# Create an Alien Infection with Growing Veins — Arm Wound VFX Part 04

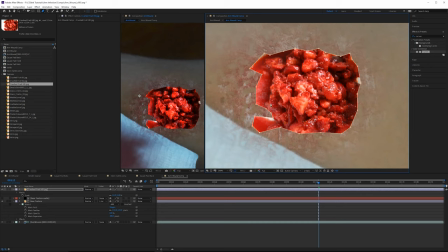7:52 I'm going to make it a little bit more interesting. You can always use like rough and edges or something but let's feather this up a bit like that
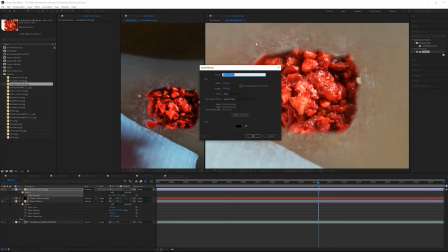8:00 and then we're gonna grab another solid and use this for our matte same thing
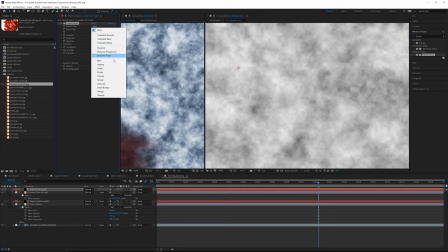8:07 we're gonna grab a fractal noise effect I quite like that smeary texture but I'm gonna leave the scale higher on
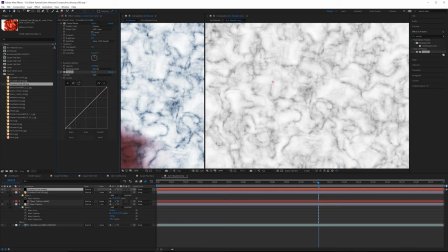8:14 this one then grab a curves again just crush this
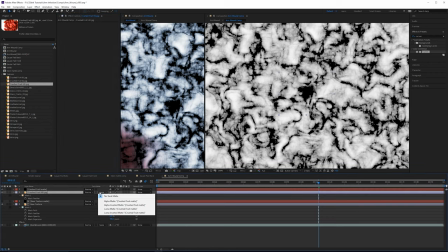8:20 in and we'll like that and then we can take crushed fruit and then set it to luma inverted so
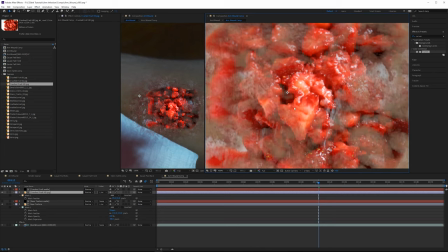8:26 then we have some kind of interesting texture here but if we want to preserve this center and make that like a lot more prominent
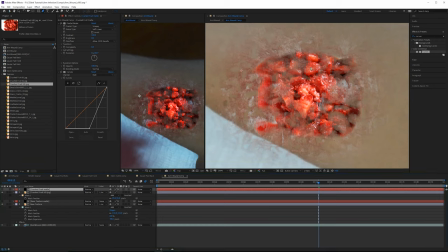8:32 what you can do on the crushed fruit mat just go ahead and make kind of a selection around the parts that you want to keep i think maybe like that and then change the mask to be subtractive.
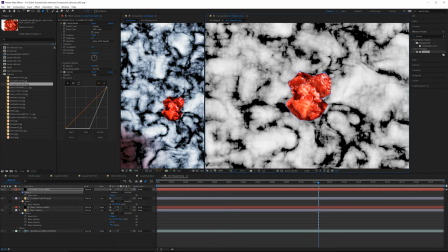8:48 If we look at this matte as it is we're just making it empty so this is cut out so that matte is not actually being
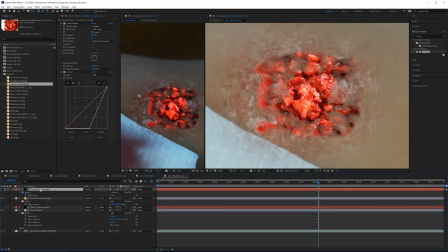8:53 used at this point and then we'd want to feather this as well so that kind of blends in. So I think that looks that looks quite interesting.
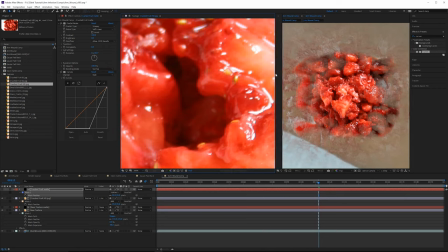9:01 So on this particular texture if we double click this fruit and just have a look at the original texture we get a lot of natural shading
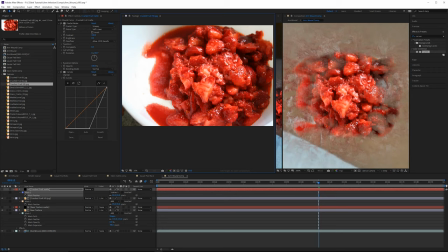9:09 around parts of the fruit here which this is great for us because now we already have some depth in this image and we can make we can use this to our advantage and if we look on ours how we've integrated this if we take this if
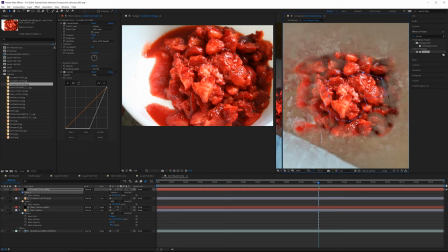9:25 we add a bit more of that back in that kind of shading around here it's going to help us kind of integrate this just a little bit better make it a little bit darker
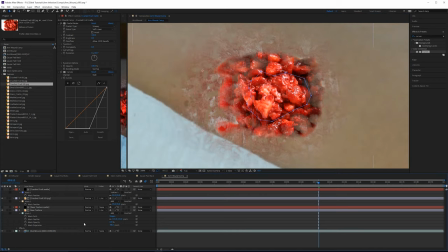9:34 around the edges here but if you don't have something that has natural shading in it you can just create a new solid and then go and manually add that back in yourself.
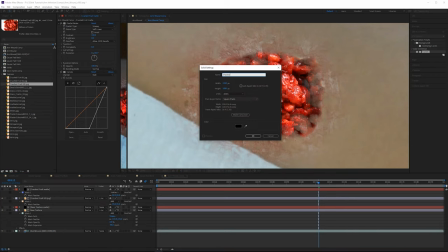9:43 So we can go into a new solid. I'll just call this like shadows.
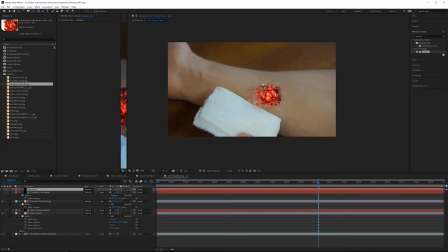9:50 And if we look at the plate the light direction is coming from
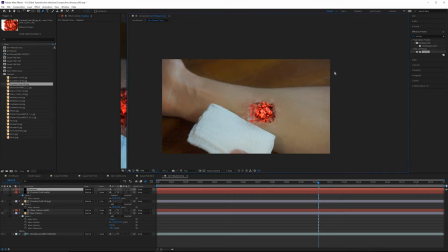9:54 either like overhead but it's kind of more screen right than screen left.
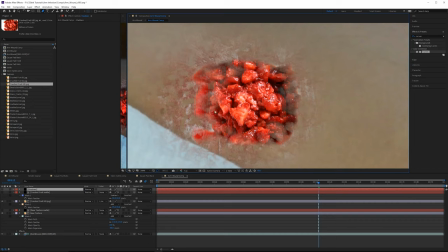10:00 So our shadows really need to be more on this side. This side is also good. This is gonna make it look like it's deeper but we're also going to want some shading on this side as well so right here i'm just going to start making in some rough mask positions here
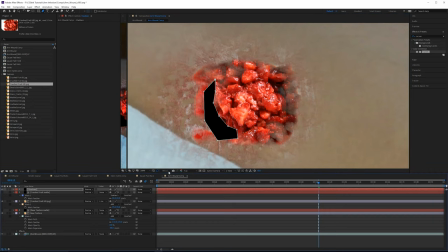10:17 something like that we'll turn this layer on and then we'll want to feather this a lot more like that this for now and then if we want this to be made a little bit deeper we can do the same thing around this edge as well and
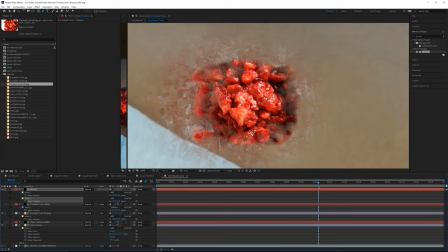10:39 now with just a few masks there we've kind of made this center piece stick out a little bit more and it makes it look like there is more depth around here now we obviously have quite a bit of work to do on this so let's just power forward I'm gonna go back to
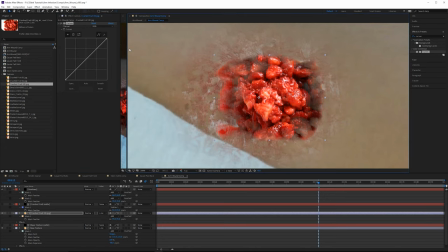10:53 our crushed fruit grab a curves and now what I want to do is just I'm gonna lift all the shadows up
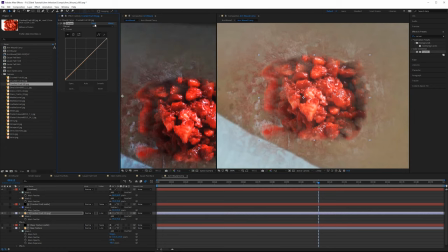11:01 a little bit we look on the left hand side the shadows are really really dark so I want to pull these up so they're not quite as dark.
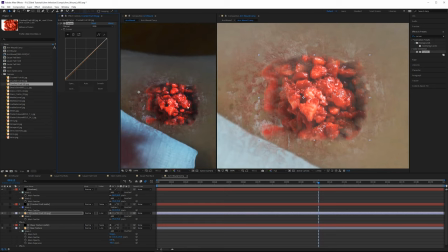11:12 So it looks a little bit lifted here, but it's going to look much better than here. We'll go to the red channel, and I'm going to just pull out some of the highlights on the red,
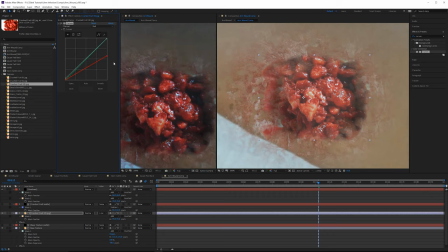11:23 going to darken that down, and we can see how much of a difference that makes here. So another problem I often see is red values are way, way too bright and saturated.
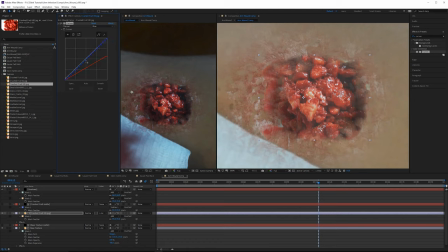11:33 So you want to have that looking a lot darker. Go to the blue channel here, and then we're just going to add just a bit of blue into this. For the mid-tones, so we're just some color correction. We've Blended this in a bit better now throughout this you might see me just going back to certain areas and just tweaking some of the effects For example on this one.
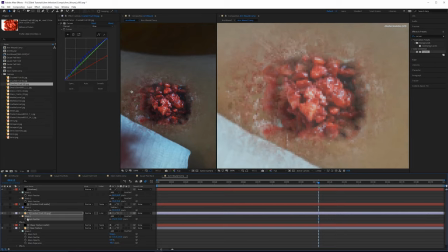11:53 I want to feather this out a little bit more So it kind of it's a little bit too sharp and then we're just going to pull in the the mask expansion just a bit Smooth out that edge. That looks fine
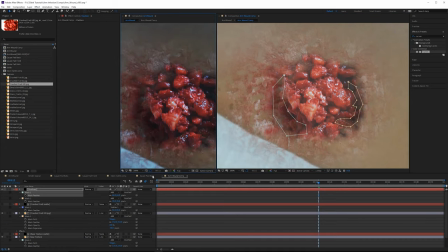12:05 Pull out some of these something like that's pretty cool all right so I'm going to go back to our main comp and what I've just
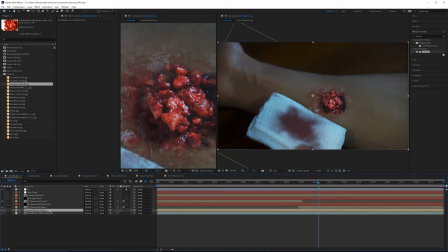12:12 realized is I called this main comp arm wound and then this is arm wound comp so let's actually just rename this one just to be wound and so we can differentiate that a little bit better and on top of this I'm going to put an effect that's going to kind of
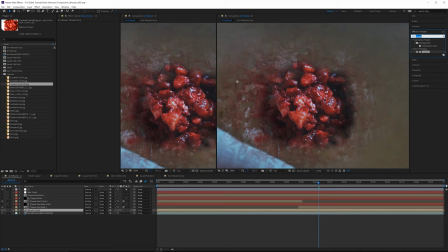12:27 make this entire effect look a little bit more 3d I'm going to put a cc glass effect on this comp so cc glass is a way that you can kind of add like material properties to a layer and it has like kind of a displacement type of effect if we pull this on here
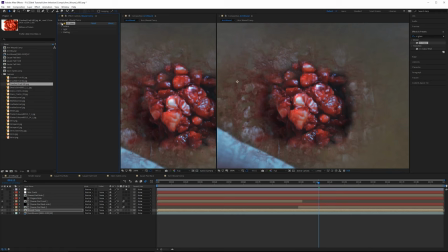12:44 kind of makes everything look like it just bulges from the edges and it makes it not look as detailed as it was before these highlights here are just way too sharp kind of blurs that out and it also gives you like a very interesting looking surface if we go into the
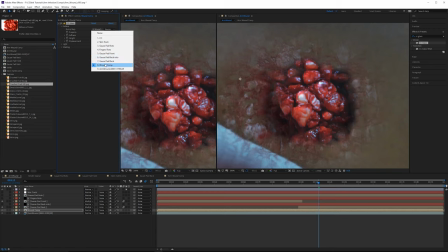13:00 bump map under surface here you can choose to find a different bump map for us since we want this effect on the comp itself we're just going to
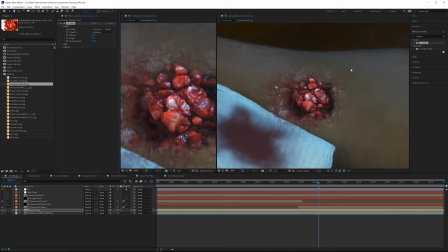13:09 leave that on the comp but you do have the option to use another layer just to add more detail to something and the
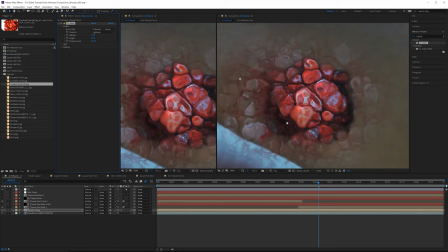13:17 displacement here this is this is the amount if you increase this quite a bit you can get very very different looking effects it looks a bit odd but notice how the light kind of wraps around it and the light is going to make this look a little bit more 3d now you can also go the opposite way
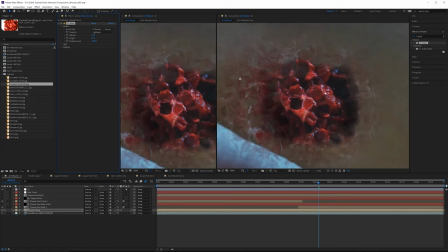13:32 and this is another really cool effect as well if you have negative displacement it kind of makes it look like there's now holes in the skin so this is a really really cool one kind of looks like it's like muscle or something but the idea of this was to make some kind of like alien looking type of
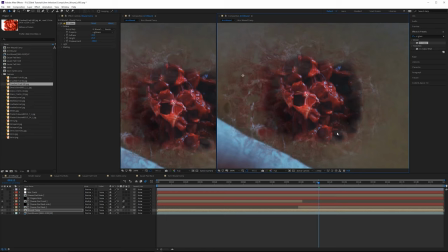13:47 infection not something super realistic and this kind of has a very eerie alien vibe to it let's go into the light tab and there's different types of lights that you can like you can add after effects lights here and then
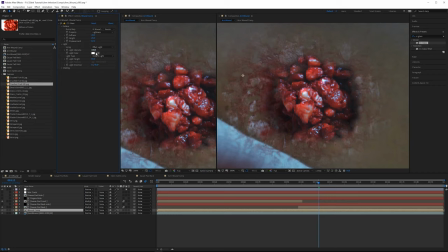14:04 you can control this effect with after effects lights if you change it to that you can change the light color as well if you wanted the highlights to be
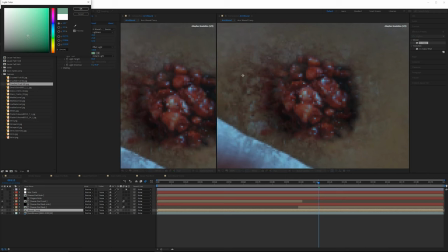14:11 less red and that's how you want to do your color correction you can just do it with the light color something more like that or you can do something very very weird some kind of like bluish color actually kind of like that you can color correct this to do more or less the same thing but that's quite cool it just depends on what you want to do you can also control the
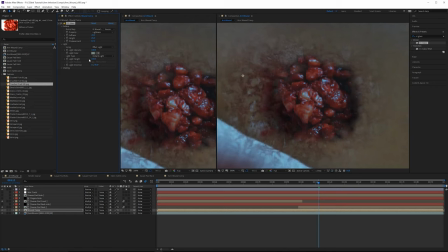14:29 height of the light so as you increase this is going to get brighter as you lower the height it's a bit darker so i think i can't remember what that was at but let's just do a value of around like 50 or something you can also open up shading
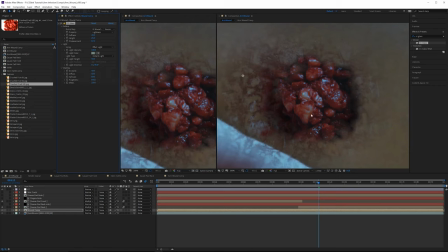14:44 and since this is considered more of a 3d type of effect you get a lot of shading information as well so we have things like your specularity ambience so you can like pull this up if you want to be brighter uh diffuse so for hours these aren't really going to do it an awful lot, but you can play around with them if you want.
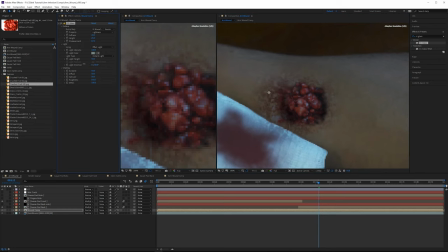15:00 Also, there's, I forgot to mention, there's the light direction. So if you want to change the light source direction, you can just pull this around and it will change. I think for us, we'll do something like, let's see, we want it kind of coming in at this angle. It's going to be like 25.
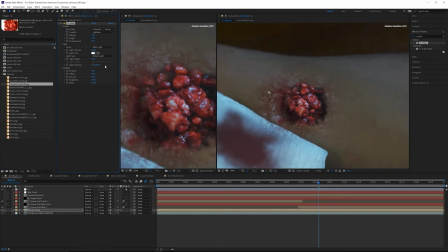15:19 I think if I pull this up, it'll be a little easier to see how this is being manipulated. And then this plays into the height as well. If you lower the height, you can see it kind of spinning around there.
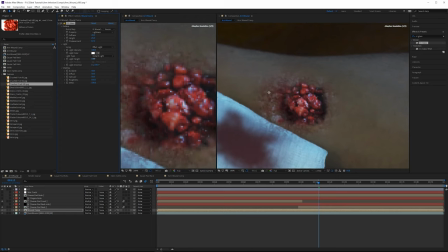15:34 Maybe a value of around 60 is good. And the height will do something like put that back to 50. And then I will actually change this light color back to where it was. More like that. Looks a little bit better. So now we're getting some pretty interesting looking result here.